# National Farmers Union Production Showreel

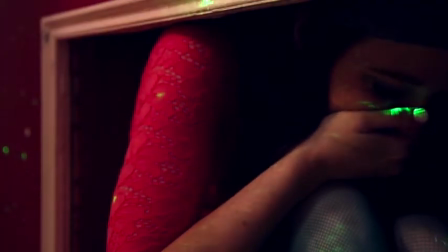8:27 It was important to build up the tension and the plot in this scene,
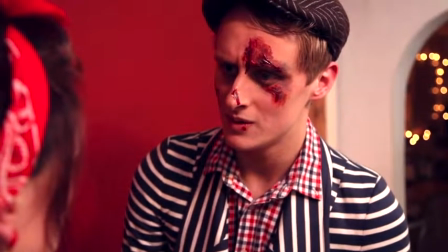8:31 with the use of colour and handheld camera movements.
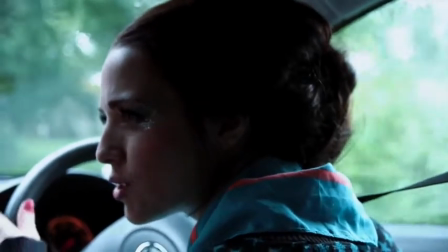8:37 Here is a scene where two characters go and meet friends in...
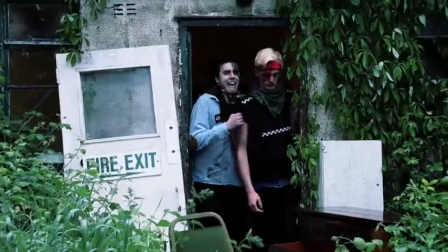8:42 We shot this at BH24 studios in the countryside.
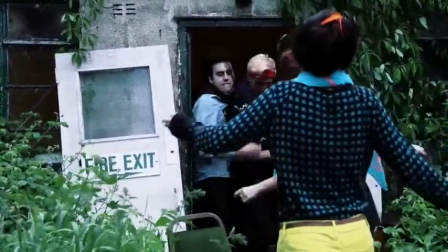8:47 It was all abandoned airfield but it was great for what we needed and what we needed the characters to
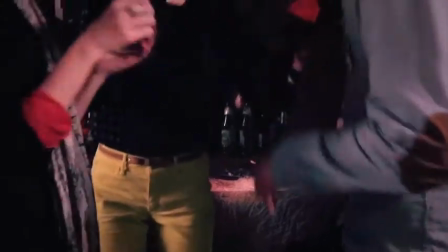8:55 look like the location to look like and it worked really well for what we wanted at the time.
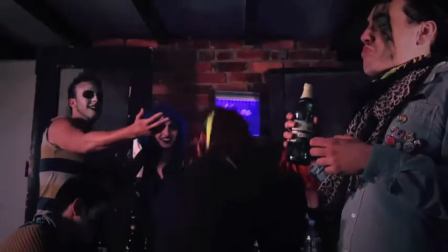9:02 We're using tracks here to pull out of the scene,
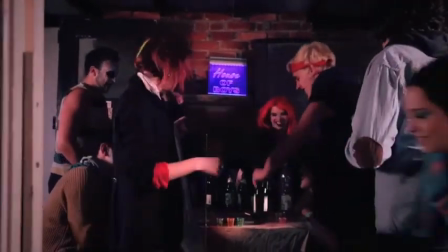9:08 just kind of like leaving the story behind and letting the chaos ensue.
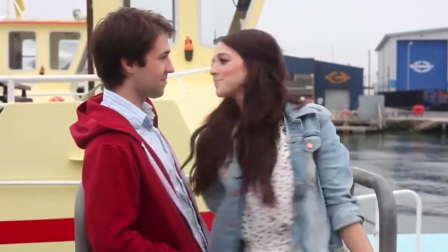9:12 This is a scene shot in pool docks between two characters.
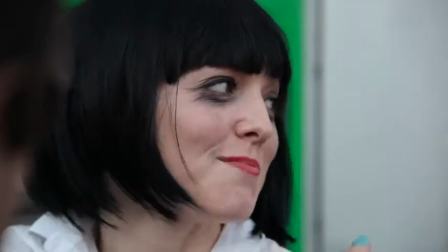9:22 This is another scene which was difficult to shoot because we were right on a road, but using directional mics and radio mics you can get a clearer sound so
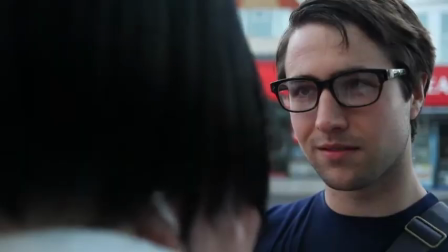9:31 the sound isn't picking up the noise from the environment and it can also be done in post-production.
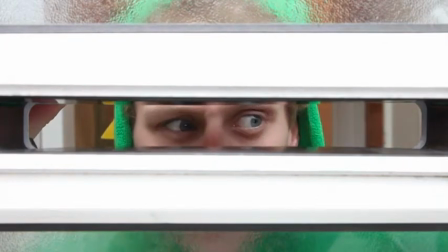9:37 I like to make my shots interesting to the eye like this character pouring through. And this is the ending scene.
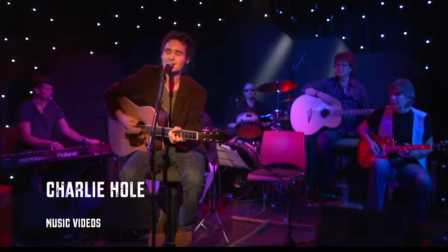9:44 This was from a series of live music videos in which I was a studio camera operator.
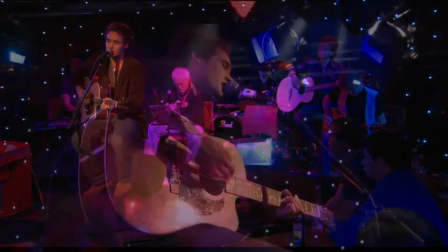9:50 During the live set it's essential to use your own initiative with the shots.
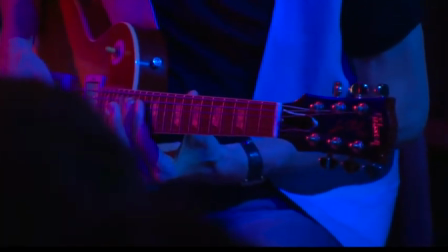9:55 what angles the audience will find interesting how you can give a
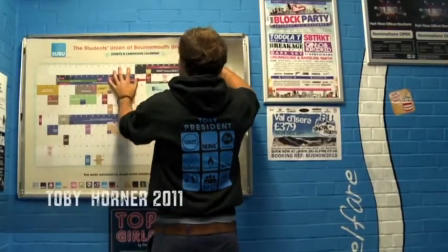10:00 different side to the performance this was a documentary I shot about the student
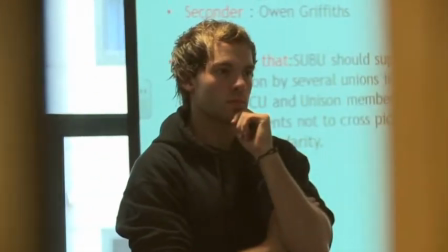10:05 union president of Bournemouth University I wanted to be able to show what the job
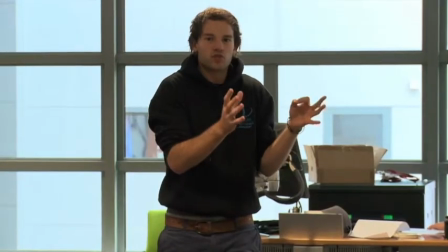10:10 entailed and show students things that they might not see or know ordinarily.
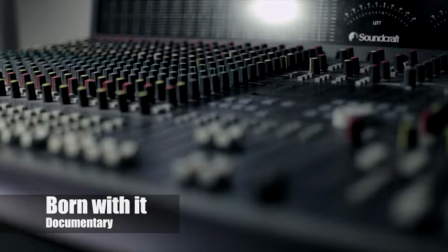10:16 Bournemouth It was a talent-based documentary television series hopefully to be commissioned by Channel 4 MTV.
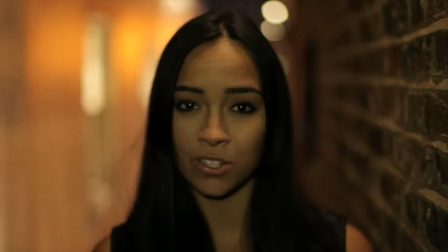10:23 I started working on it in November 2012.
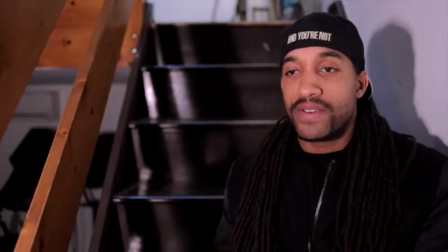10:26 Each episode is from a different talented individual or group and their industry.
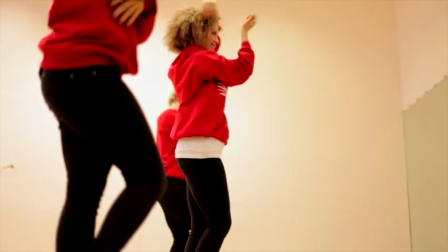10:34 We try to look into the real side of the industry through shattering dancers, singers and fashion designers or even an ice skater.
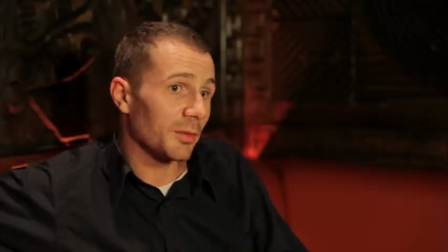10:43 I then shot interviews with industry experts to find the truth about each industry and what the public don't know.
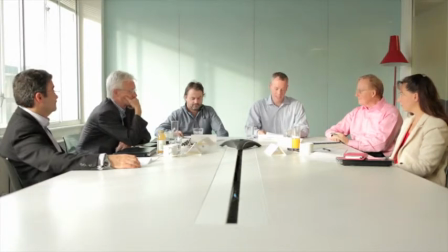10:53 This was a roundtable debate I filmed for the energy forecasters. They were debating the results of their energy survey.
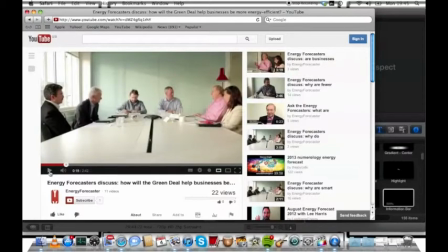11:01 We had one static camera and one camera handheld to capture reactions and to get close-ups of the forecasters.
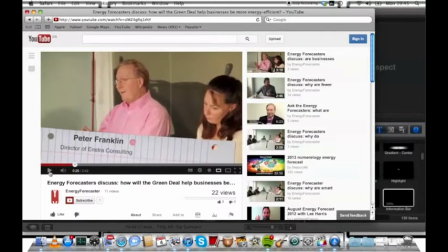11:10 The energy forecasters had their own YouTube channel in which we uploaded the
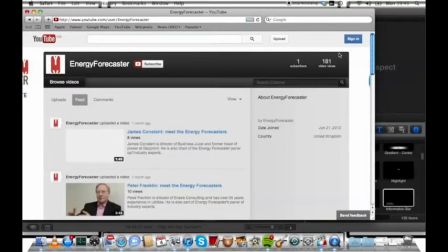11:15 videos of each topic that came up and then individual interviews.
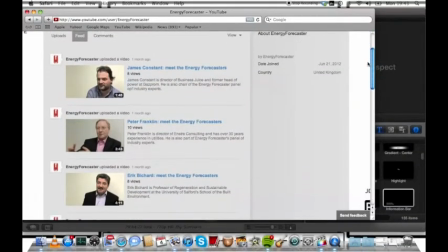11:21 I also made a short film that was solely based on their industry predictions.
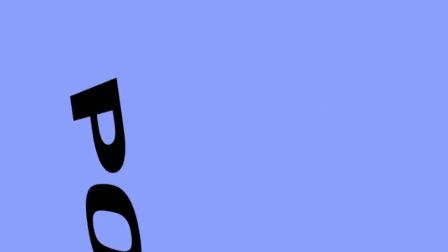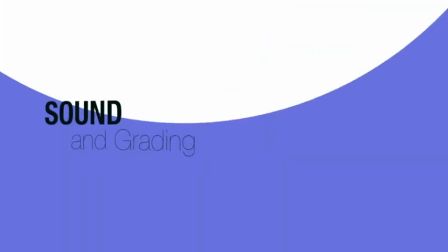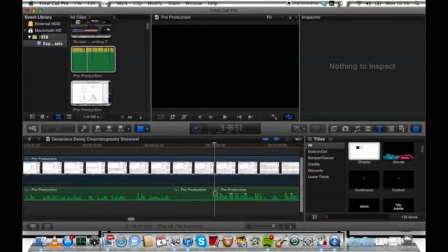11:38 Okay so here I'm selecting a clip of dead sound that I don't need so I've clipped one end and the other and
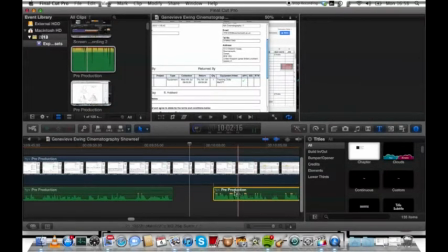11:46 then you select the clip and take it away and then drag the sound to where you need it to be then check the sound to make sure it sounds okay. You can also select the end of each clip and make it
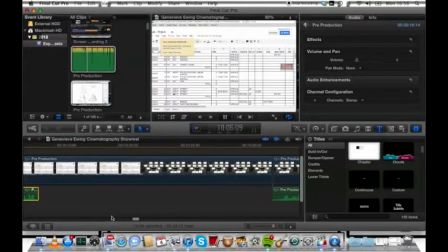12:02 like a cross dissolve and there's noise subdues.
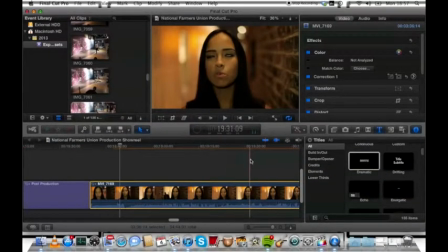12:08 You can get rid of any unwanted footage. Maybe you want a clip to be shorter.
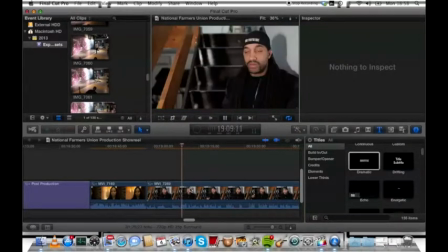12:13 Then simply cutting the first point of the scene so that you don't. As you can see, my audio is attached to my camera. This is the sound from inside the camera that has been recorded.